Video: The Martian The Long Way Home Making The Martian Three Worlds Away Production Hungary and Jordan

We employ a device called SimulCam supplied by third floor and it allows us to live comp
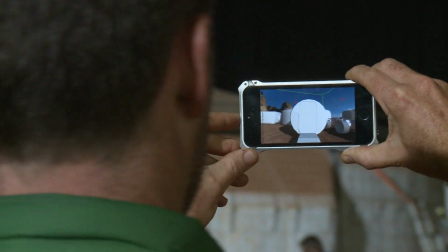[4:15]
the background of the shot into what we're shooting on green screen and that gives Ridley
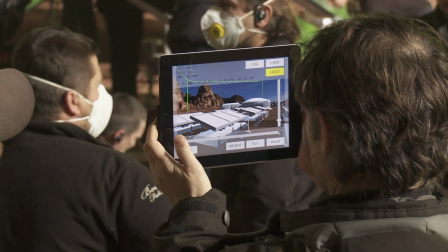[4:20]
good framing it gives editorial a reference for what we're shooting so we don't end up with sort of weird stuff in
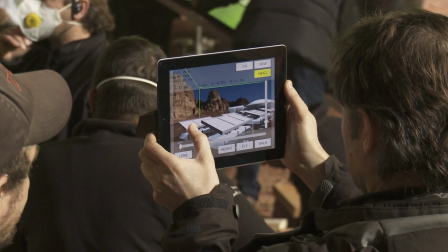[4:25]
the cut. The biggest challenge was matching what we're going to do on stage with what's in here I mean it's really hard to reproduce this stuff
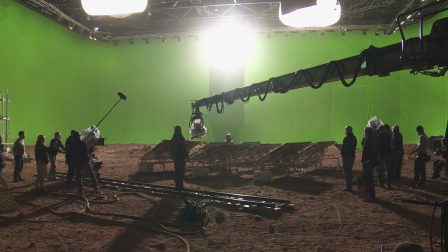[4:34]
you know but we were lucky in Budapest we had a very big stage so you basically use one source light pretending it's a sun and we kept it as far away and as high just to basically make the light as naturalistic as possible
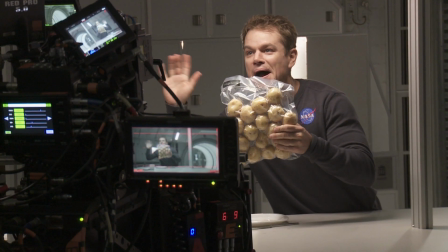[4:46]
potatoes are like bananas pulses beans you could live on banana you can live on a coconut and you can live on a
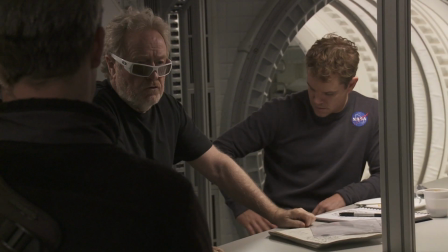[4:56]
potato anybody knows the actual latin name for a potato
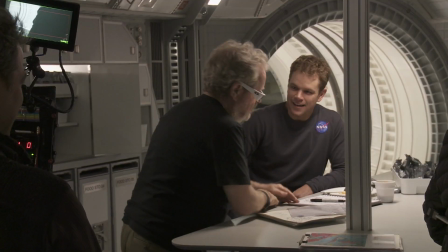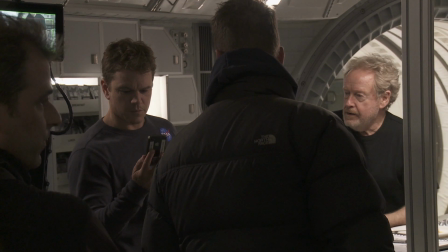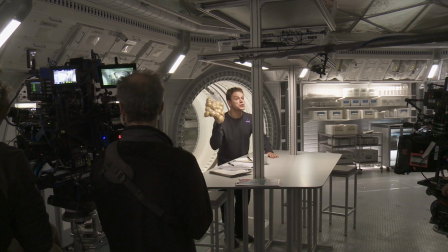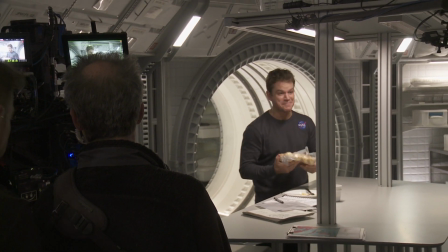We're in the Hab set, this is where Mark Watney lives and grows his potatoes to survive on Mars. As you can see, I'm surrounded by potato plants and a lot of Martian soil.
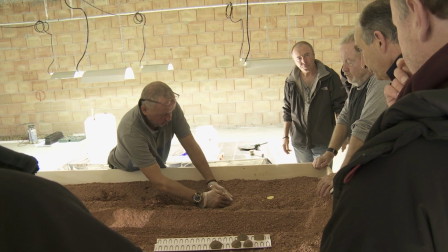[5:39]
The potatoes we've been growing for three months now.
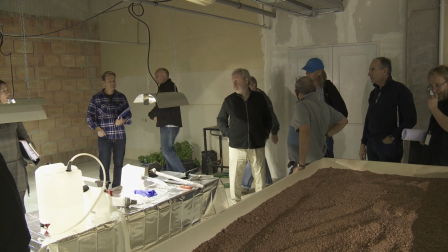[5:43]
It's like walking into a marijuana factory, because I'd go in this room, there's all these daylight things, and it's like you switch the lights off quick, it's marijuana.
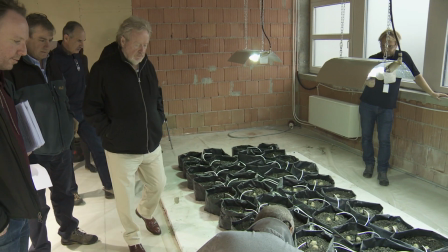[5:51]
And we had a potato farm in a long drawing office. And I mean growing through the winter in Budapest in January, Christmas to January, and I had my trusty gardener there who does everything.
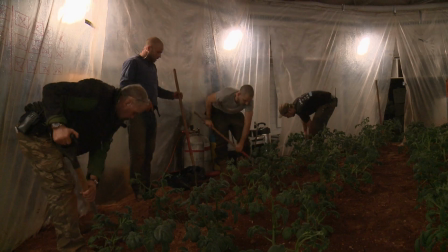[6:04]
To construct the set you see we've brought in the soil first. It's a normal soil that you'll see out being used for the Martian landscape.
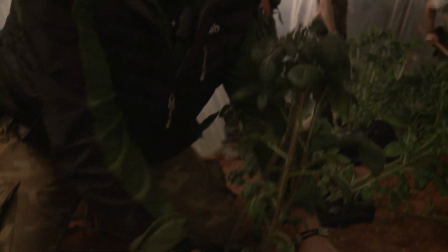[6:13]
The potatoes are all grown in bags for ease.
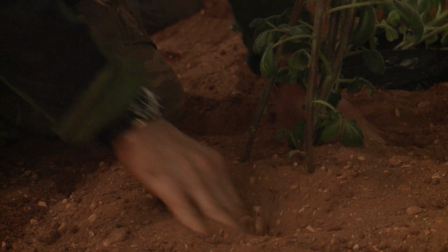[6:16]
These plastic bags can come in here, we roll them down and then cover them with soil. The difficulty here because the potatoes have been grown in virtually a sterile environment where they've had all their own light, heat,
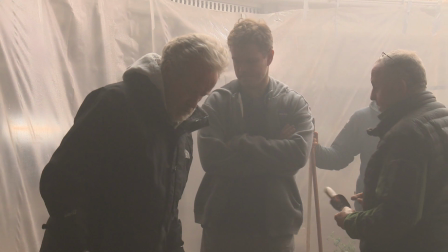[6:32]
fertilizers, and waters. Of course, they've kind of come out of the nursery. And we've had to create that every evening. The lights are brought back in here. The potatoes are heated and lit.
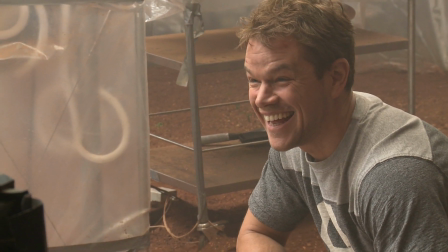[6:44]
This is potato porn. This is what Mark would have done to grow his potatoes.
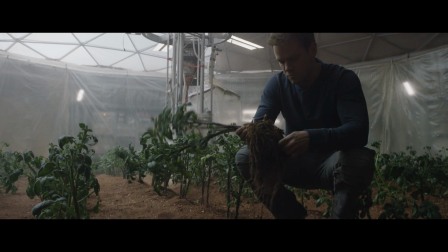[6:51]
No different to what we've actually done. He, as a character, and we as a department, have grown them for real.
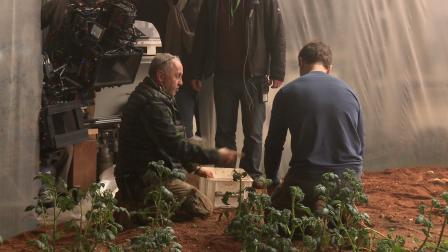[6:57]
There's no artificial potatoes here at all.
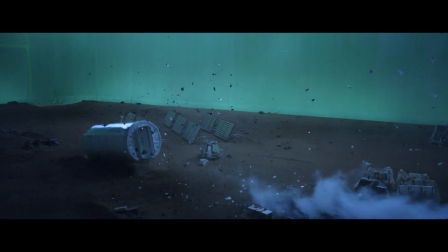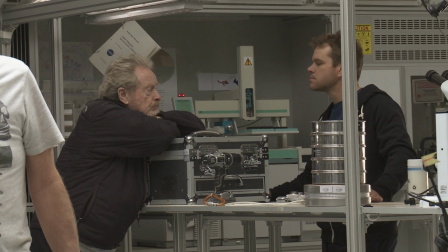[7:09]
My favorite part has just been working with Ridley. That was really why I signed up, ultimately. And it's fun to work with master directors who've been doing this a really long time, who know what they want.
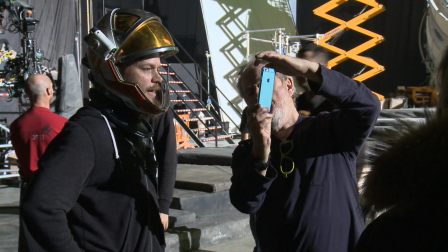[7:20]
It's just every day is fun. We get our work done. We get our work done relatively quickly. Everyone's prepared.
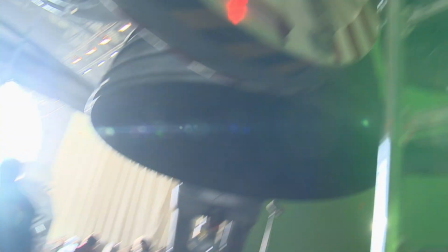[7:25]
It's how you should make movies. The reason I like to build as much set as possible is for the benefit of the actor.
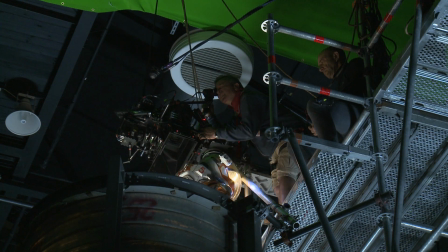[7:31]
I try and really put as much up there for them as I possibly can and also much of the proscenium,
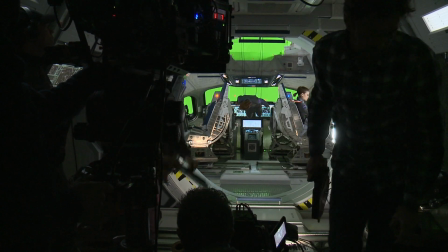[7:38]
i.e. the sets and the environment, as I can to help them. When things are really happening practically around you, no acting required.
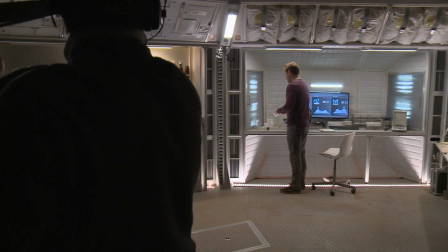[7:46]
You just are the character in that situation and the truth comes out. You know, versus being surrounded in a green screen where you're having to basically imagine the whole environment.
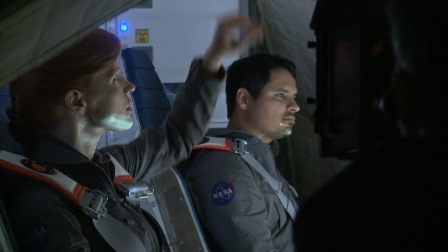[7:57]
All of the stuff on the ship is practical and it makes such a difference. Actually having the levers to push myself through when I'm floating through and sitting at the
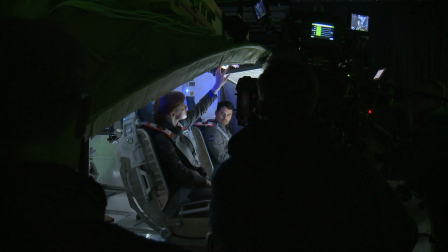[8:09]
bridge commanding the mission when we're going back and having all the buttons to push, it just makes my job easier.